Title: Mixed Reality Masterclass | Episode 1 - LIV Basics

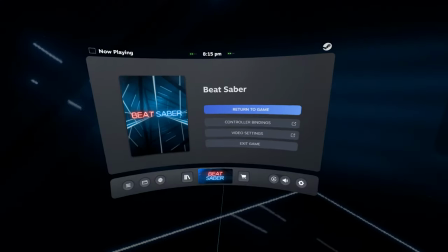Open the SteamVR desktop view next to the LIV viewfinder, then go back into your camera profile and to calibration.
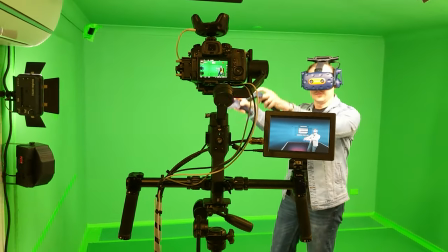By moving the controllers up and down, you can see that our real-world camera is behind the virtual camera.
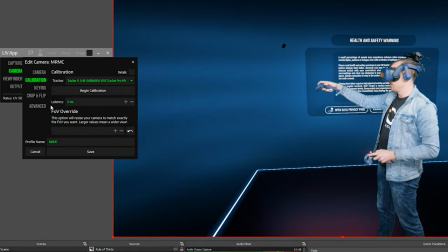This can be corrected by adding frames of latency to the virtual camera.
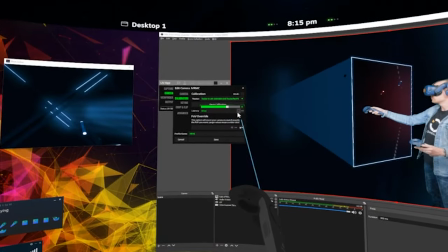Hitting the plus and minus icons will adjust the latency by an entire frame,
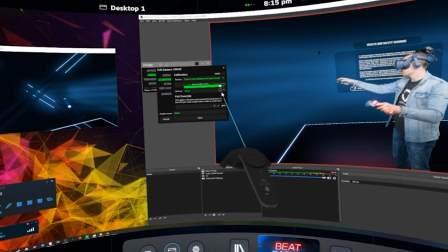which at 60 FPS is approximately 17 milliseconds.
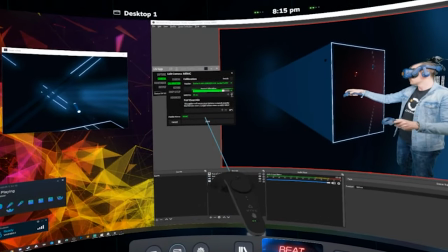For my camera and capture card, the required latency is 7 frames, or around 117 milliseconds.
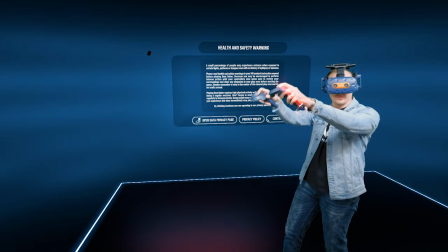But this will likely be different for you.
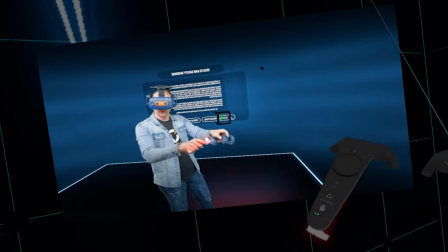Once you can see in the viewfinder that everything is in sync, you can save and close the camera profile. Because we've now added latency to the video, we also need to add the same latency to the audio.
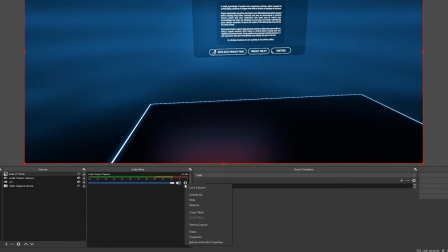So over in OBS, hit the cog on your audio output capture and go to Advanced Audio Properties.
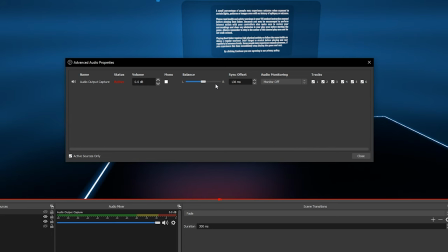Set the sync offset to match the latency that was set earlier in LIV. If you have a microphone, you will want to set the latency here also. The last thing I want to talk about is a few finishing touches to get your shot just right.
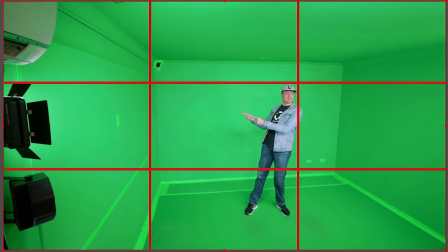Earlier, when we were mounting the camera, I talked about using the rule of thirds as a guide for framing.
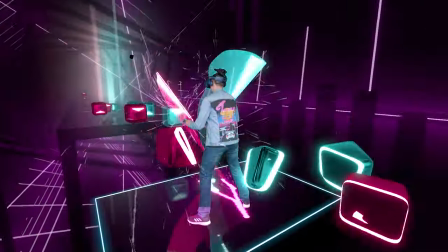This is useful for titles like Beat Saber to give you the best view of the action without wasting too much of the available frame.
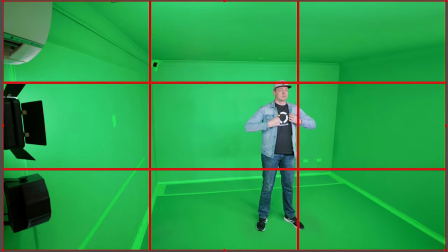If you framed the center of your playspace around one of the thirds, the playspace can be rotated to place the incoming notes around the other third.
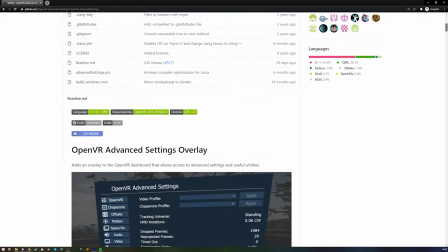This is done using a tool called OpenVR Advanced Settings. I'll leave a link to this tool in the description.
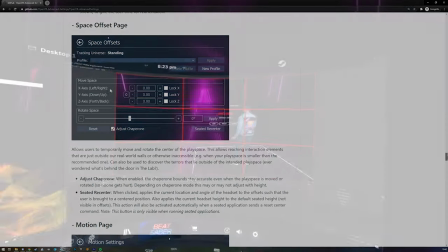Once downloaded and installed, Advanced Settings will appear in the SteamVR dashboard.
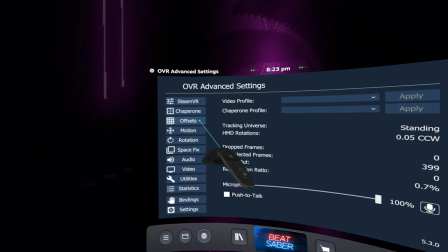In the Offsets tab, the rotation and position can be adjusted.
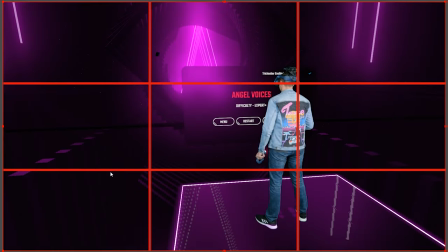I like to do this while standing in the center of the playspace with the map running in no fail mode.
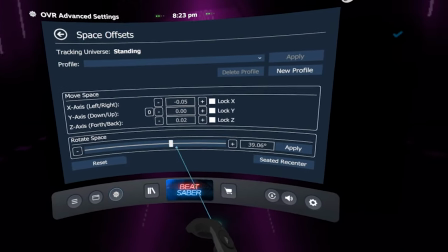Adjust the rotation and position to your liking and hit apply.
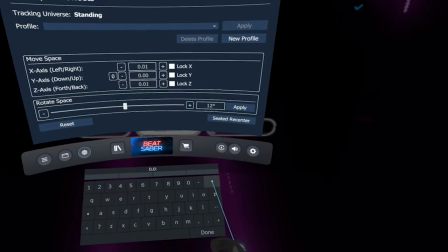Though be aware that advanced settings will automatically adjust the position whenever you apply the rotation, so you may need to set these back to zero. It is also possible with LIV to increase the field of view beyond what your camera is capable of.
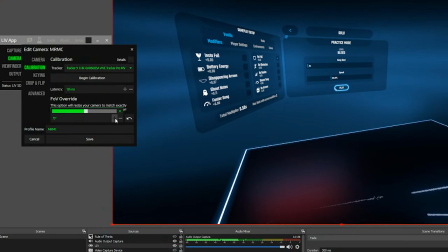In the camera profile under calibration, there is a field of view override function, which can be used to achieve a wider field of view.
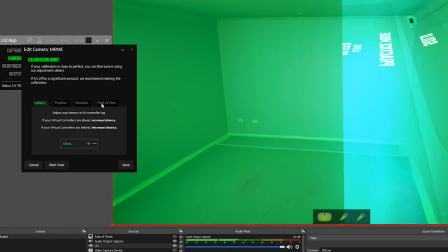If you're not sure what your camera's field of view is, you can find it if you click Begin Calibration and then look at the Field of View tab.
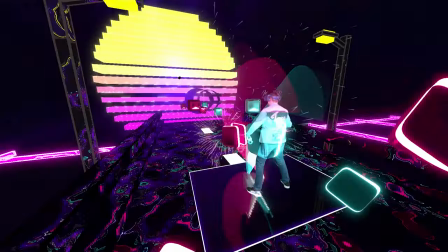I would recommend that the Field of View Override function be used sparingly,
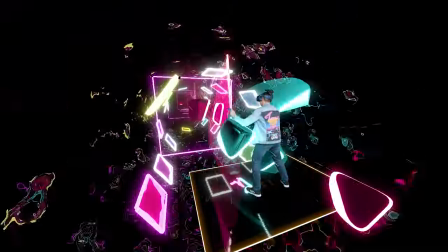maybe only 10 or 20 degrees beyond your camera field of view, so maybe 70 or 80 degrees max.
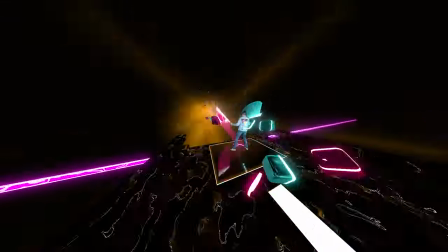Too high of a setting will result in a distorted and unnatural image. As I said earlier in this video, all of this is just a guide to what I consider to be best practice for framing pure gameplay. There are no rules here.
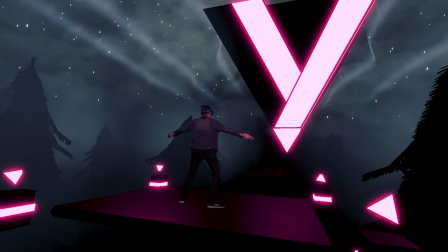In fact, one of the aims of the Mixed Reality Masterclass is to encourage you to think of mixed reality as something beyond showing just gameplay,
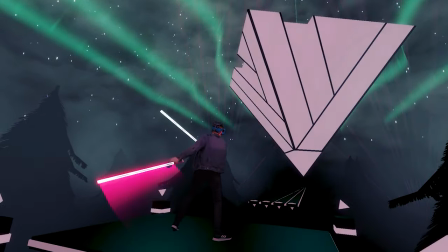but rather as just another tool in your filmmaking arsenal. Over the coming episodes, I'll be showing how you can take all of this to the next level.
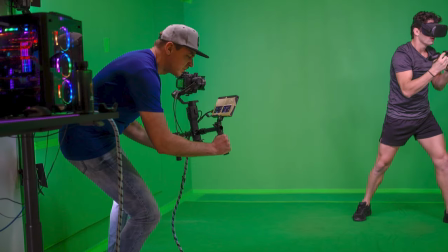I'll show you how to build a tracked camera rig, how to shoot with it, and how to manually composite MR footage.
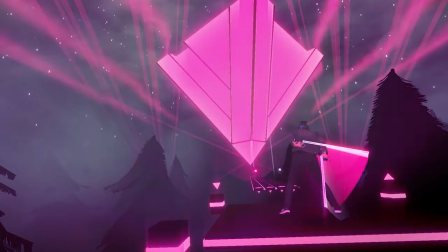Everything you need to unlock the capabilities of mixed reality as a filmmaking tool. Subscribe to this channel if you haven't already, and consider turning notifications on to get notified when the next episode is live. If you have any questions about mixed reality, you can leave them in the comments below, or hit me up on Discord by following the link in the description. Thank you so much for watching. I'll see you next time.